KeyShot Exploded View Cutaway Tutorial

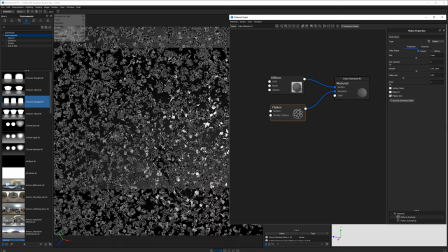1484s
And let's just hit execute geometry node, 0.5 millimeters. Let's try that, refresh. It's looking better.
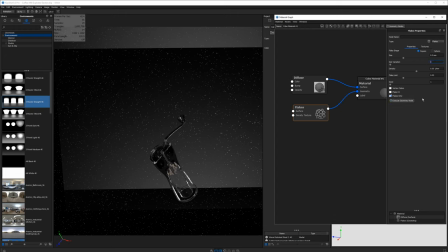1492s
And now what we wanna do is actually change the size variation, maybe point, let's just do two for the size variation. Now we got some big and some small parts. Now there's too many of them. So let's change our density down to 0.01 and then refresh again.
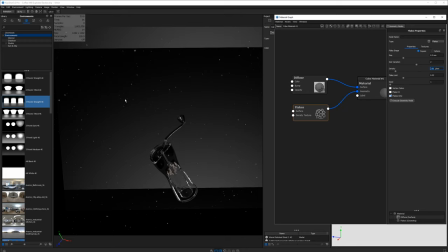1509s
So now we have much less or fewer pieces. Let's make them smaller. So size is gonna be 0.1 mil and then execute again. Now we're getting better. Now I wanna increase the density. So I'll bring this up to say 0.3 and I'll refresh.
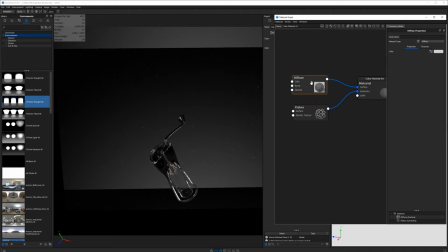1525s
And now we're looking pretty good. And if they're too bright, let's go ahead and take that diffuse color down a little bit so they blend in a little better.
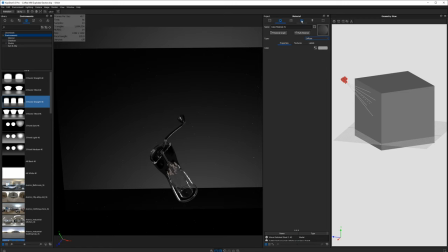1533s
Now let's see what this looks like with our camera view. So we'll go into our camera view, render.
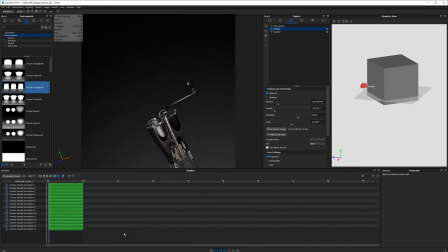1540s
And again, the animation timeline, I know it's kind of annoying, just drag that out.
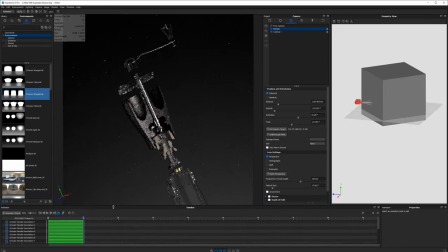1544s
I'll just leave this down here for now.
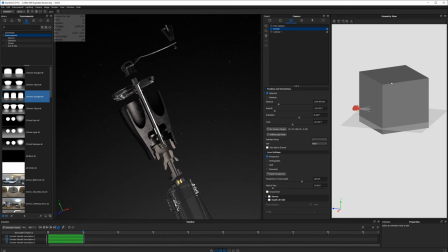1548s
And so the other thing to point out is that the cutaway cube is actually probably cutting away, preventing flakes from being right where this is. And that's actually helpful because now we don't have flakes intersecting with our parts here. Hopefully it's working that way.
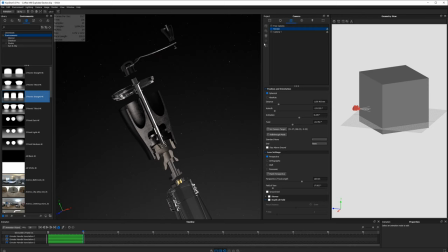1564s
And then if you want to create more contrast between these dust particles, you can go ahead and just dive deeper into that material.
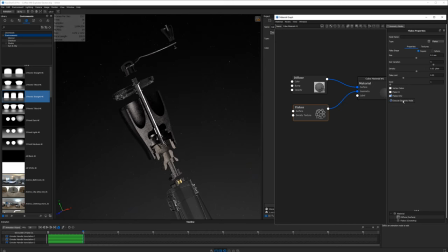1571s
Just make these, you know, say 4 instead of 2 for a size variation. You'll have some bigger and some smaller pieces. And then we can make the size a little smaller, 0.08 or something. And then what I did last but not least, so they didn't look like flakes, so you couldn't tell, is I actually animated this cube so it was falling.
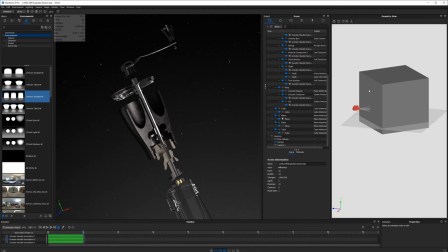1588s
So if you go ahead and choose the cube in the scene tree, at the bottom of the list, right click animation translation,
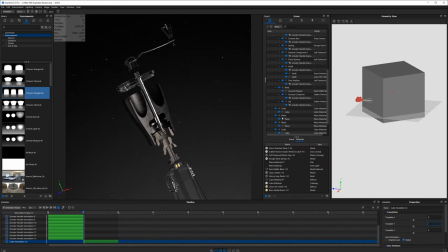1595s
go ahead and set the animation to be something like negative 15 in the Y. And now you can see instead of squares, they actually look like kind of stretched blurry squares. So you can make them a little bigger. So minus 20, and that's probably good enough for my liking.
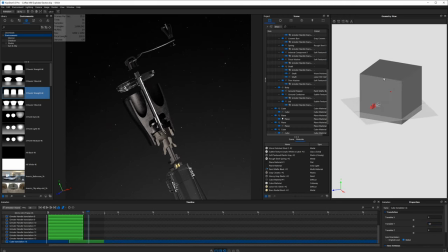1611s
Just play with it, you know. And then what I also did, if you thought that was cool, I actually went ahead and made a smaller or another cube. I just repeated that process one more time. So grab that same cube, right click and duplicate. So now you'll have two cubes in your scene of dust and you wanna take one of them and go ahead and rotate it.
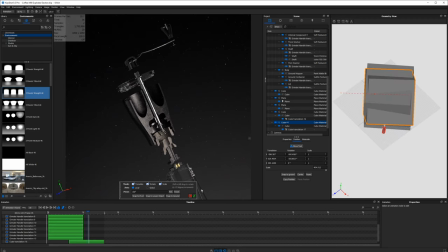1631s
So just hit move. And then the idea with this is to have more dust particles in different orientations. So they're not all moving up and down. So what I did here is make sure that my cube, if I turn one of them off, instead of having the streaks up and down, they should be going in a different direction.
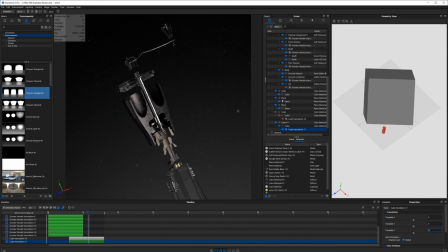1649s
So I can actually take this and just do, say, a negative 20 in this direction. So now these are streaking left to right. And the way this will look if you turn both on is it will look like there's dust particles moving in two directions, kind of moving around your scene.
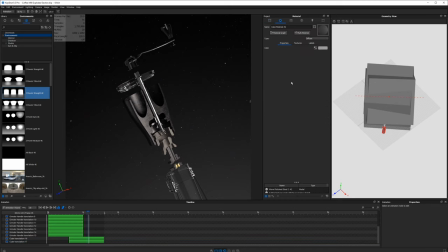1663s
The other thing I did is I went back into the second cube material and I went ahead and made
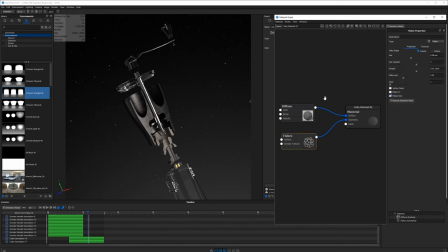1670s
one of them have much smaller pieces of dust, like 0.05. And then I made the size variation smaller, but the density higher, so there were more of them.
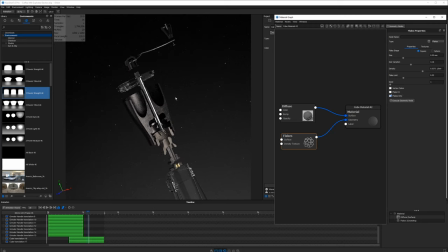1685s
And then this way I created more contrast in the scene. So there's some big pieces, some little pieces, all sorts of stuff. And then maybe make them a little darker, whatever you need to do. And if you don't like the way the dust looks, just go to your flakes and change the seed.
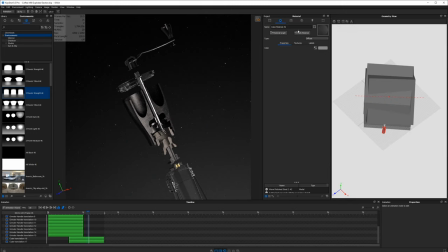1700s
That'll give you a new distribution of dust. So it'll move parts around. And what I did is I actually did this specifically to get one big flake near the front of the screen.
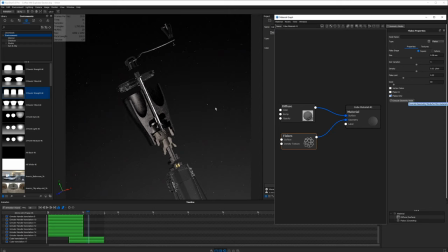1713s
I just did this till I found something that looked good where there was like a nice big flake right near the front of the camera. Like there's a big one down here sort of. And then what that meant was when I would turn on depth of field, I would get kind of a big blurring effect.
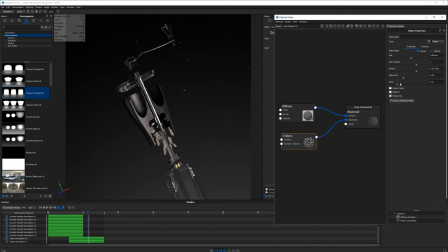1727s
And that would actually make it look like there is a big piece of dust floating right by the front of the camera, which is pretty cool.